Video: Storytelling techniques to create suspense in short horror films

Short horror films have been popular on platforms such as YouTube thanks to their easy access.
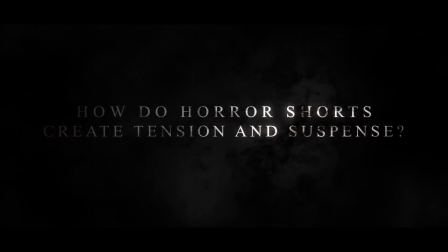[0:05]
Their popularity is due to their simplicity that is required by their short form and their genre.
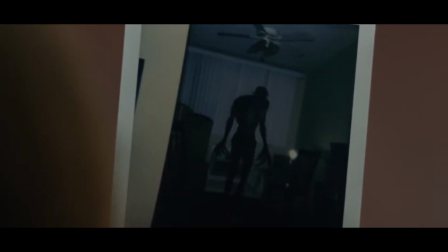[0:12]
They can range from extremely short ones like Joey Green's and Paul Huston's
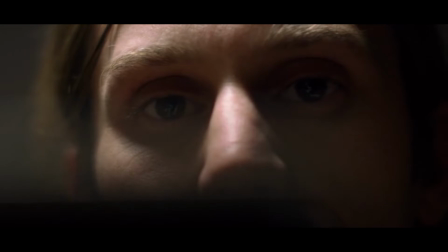[0:18]
Polaroids that last 3 minutes to longer ones like Matt Sears and Tim Knight's 7 minutes long I Heard It Too.
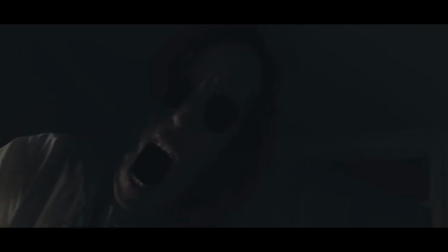[0:25]
They can also be made by amateur filmmakers like Dylan Clark's Behind the Frame.
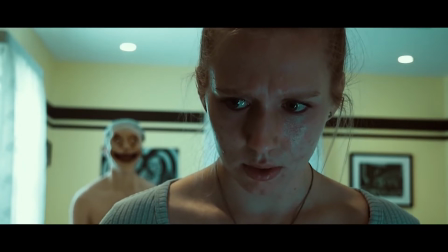[0:30]
These are a few examples of the different types of horror short that can be found online.
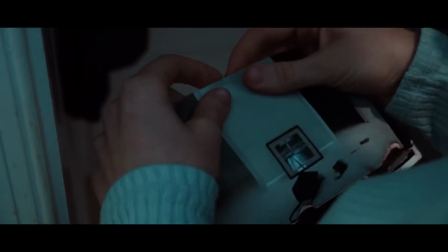[0:35]
All use the same techniques to build tension from the start and to keep the suspense until the end.
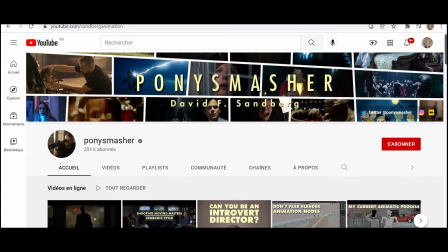[0:41]
A great example of a director that makes short horror films on YouTube is David Sandberg. His latest short, Not Alone in Here, made in 2020,
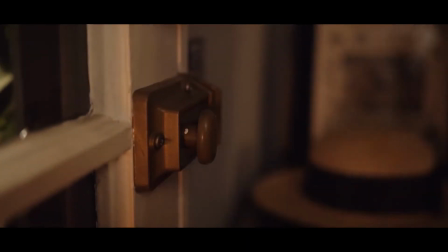[0:52]
is the one I will be using as an example to explain the storytelling techniques used to create tension in short horror films. The short uses storytelling techniques that are typically used both in the short film form and the horror genre.
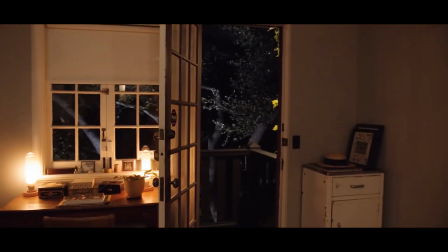[1:06]
These techniques allow the tension to build and create suspense. From the very beginning of the short, the title sequence sets the audience's expectations with a music build-up that creates a tense atmosphere.
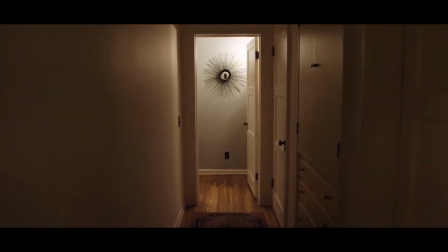[1:19]
In this scene, the slow-moving camera gives the hallway a dreadful atmosphere, and since we already know that someone or something might be hiding in the house,
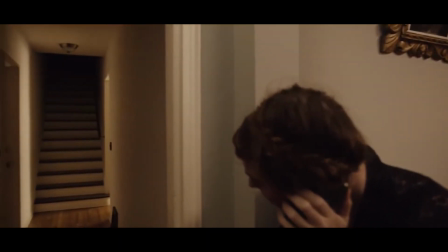[1:27]
the shot keeps the suspense going and gets the audience to wonder what could happen next.
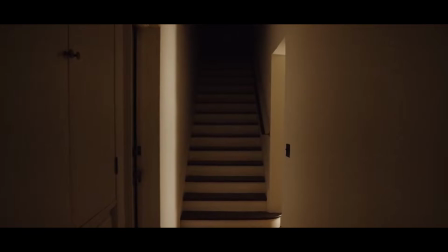[1:32]
Here, Sandberg uses lighting techniques and plays with shadows that create an unsafe feeling in the audience and maintains
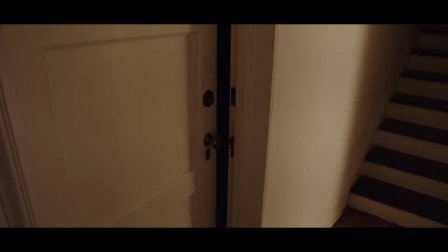[1:39]
the suspense of what is upstairs that it created before with the hallway shot and the noises coming from the floor above.
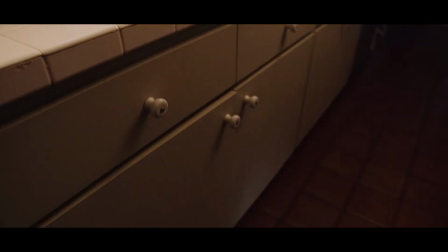[1:46]
This montage scene uses a juxtaposition of fast cuts and long takes that is a
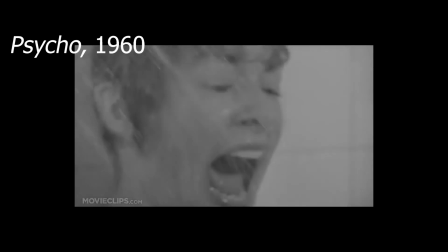[1:50]
technique of the horror genre seen elsewhere in films such as Psycho and Scream.
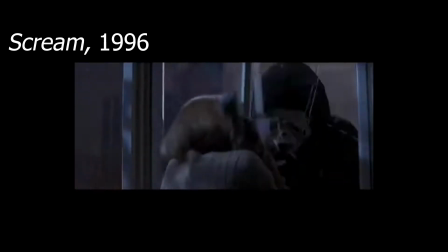[1:56]
It creates a sense of emergency and panic with the fast pace, and when it suddenly breaks it with a long take, the audience fears that something is about to happen.
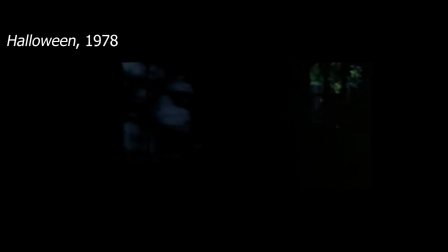[2:05]
The use of point-of-view shots is typical in the horror genre. It puts us in the shoes of the characters and forces us to feel like that, to be scared with and for them.
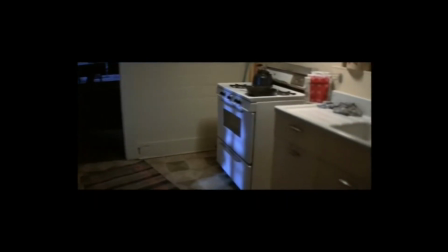[2:15]
Thomas Sipos explained this in his book Horror Film Aesthetics, saying, POV shots can build tension or fear in many ways. They can suggest the presence of a threat. Here, however, Sandberg uses a POV shot that puts us in the attacker's place. It feels like we are watching the character from the closet and without her knowing.
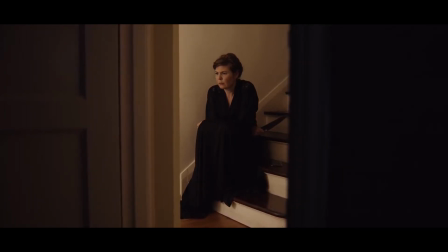[2:36]
This reminds us that something is lurking in the dark and that something could attack the character at any time.
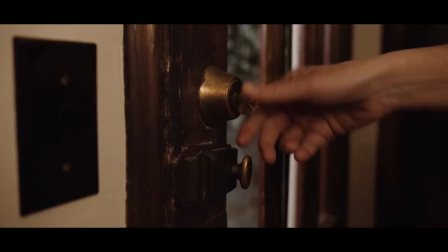[2:42]
In the second montage scene, Sandberg creates the tension with the use of sound.
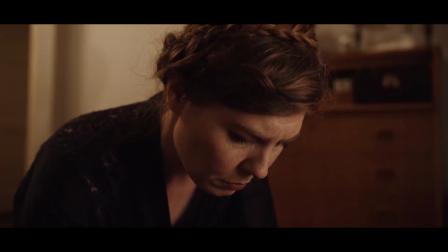[2:46]
He uses a slow-building, suspenseful music followed by a complete silence.
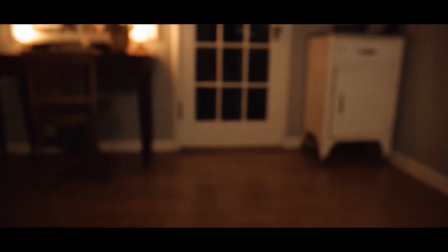[2:51]
In his book, The Horror Film, Hutchings explains the importance of sound in horror films and its impact on the viewers. He adds that silence plays a big role in creating tension by saying,
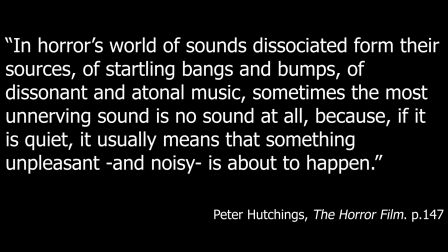[3:03]
in horror's world of sounds dissociated from their sources of startling bangs and bumps of dissonant and atonal music, sometimes the most unnerving sound is no sound at all, because if it is quiet, it usually means that something unpleasant and noisy is about to happen.
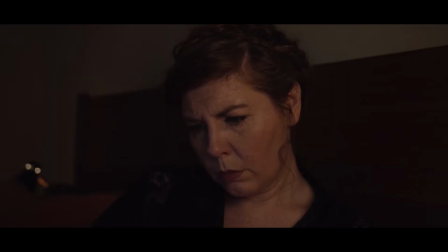[3:19]
Here, Sandberg uses POV shots again, but this time making the viewer the victim.
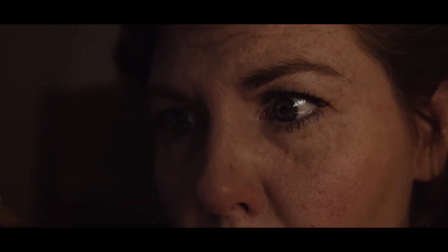[3:25]
Sipos explains that using POV shots to put the viewers in the place of the victim
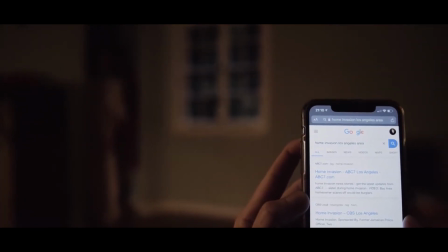[3:30]
forces them to identify with the victim and helps to heighten the tension in the scene.
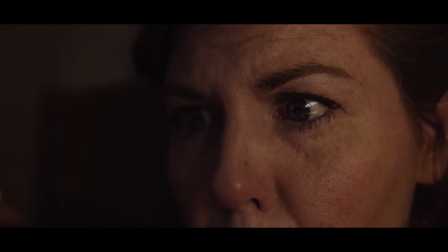[3:35]
So just like the character, we see that there is a presence in the room,
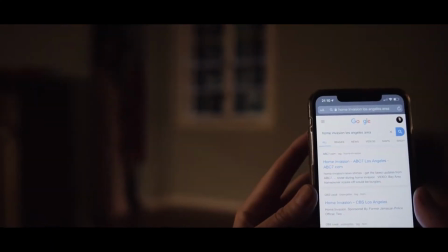[3:39]
and the blurriness of the shot creates extra tension as we have no idea what to expect.
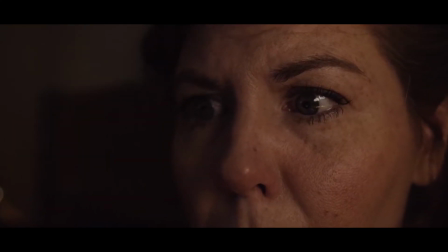[3:44]
This is juxtaposed with an extreme close-up of the character's eyes.
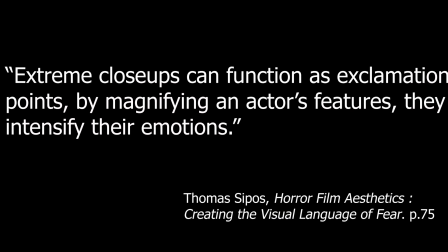[3:48]
Sipos notes that extreme close-ups can function as exclamation points by magnifying an actor's features.
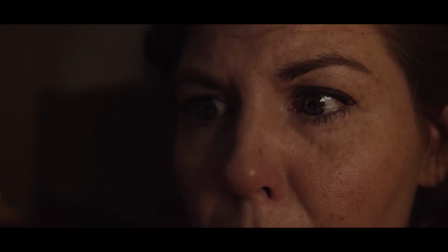[3:55]
They intensify their emotions. The use of both techniques in the scene makes the viewers identify with the character even further,
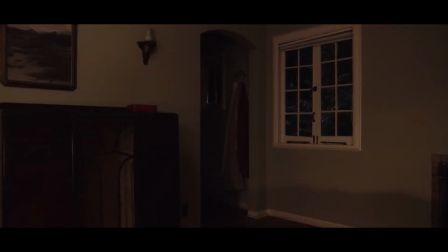[4:02]
and we sympathize with her fear because we feel it too.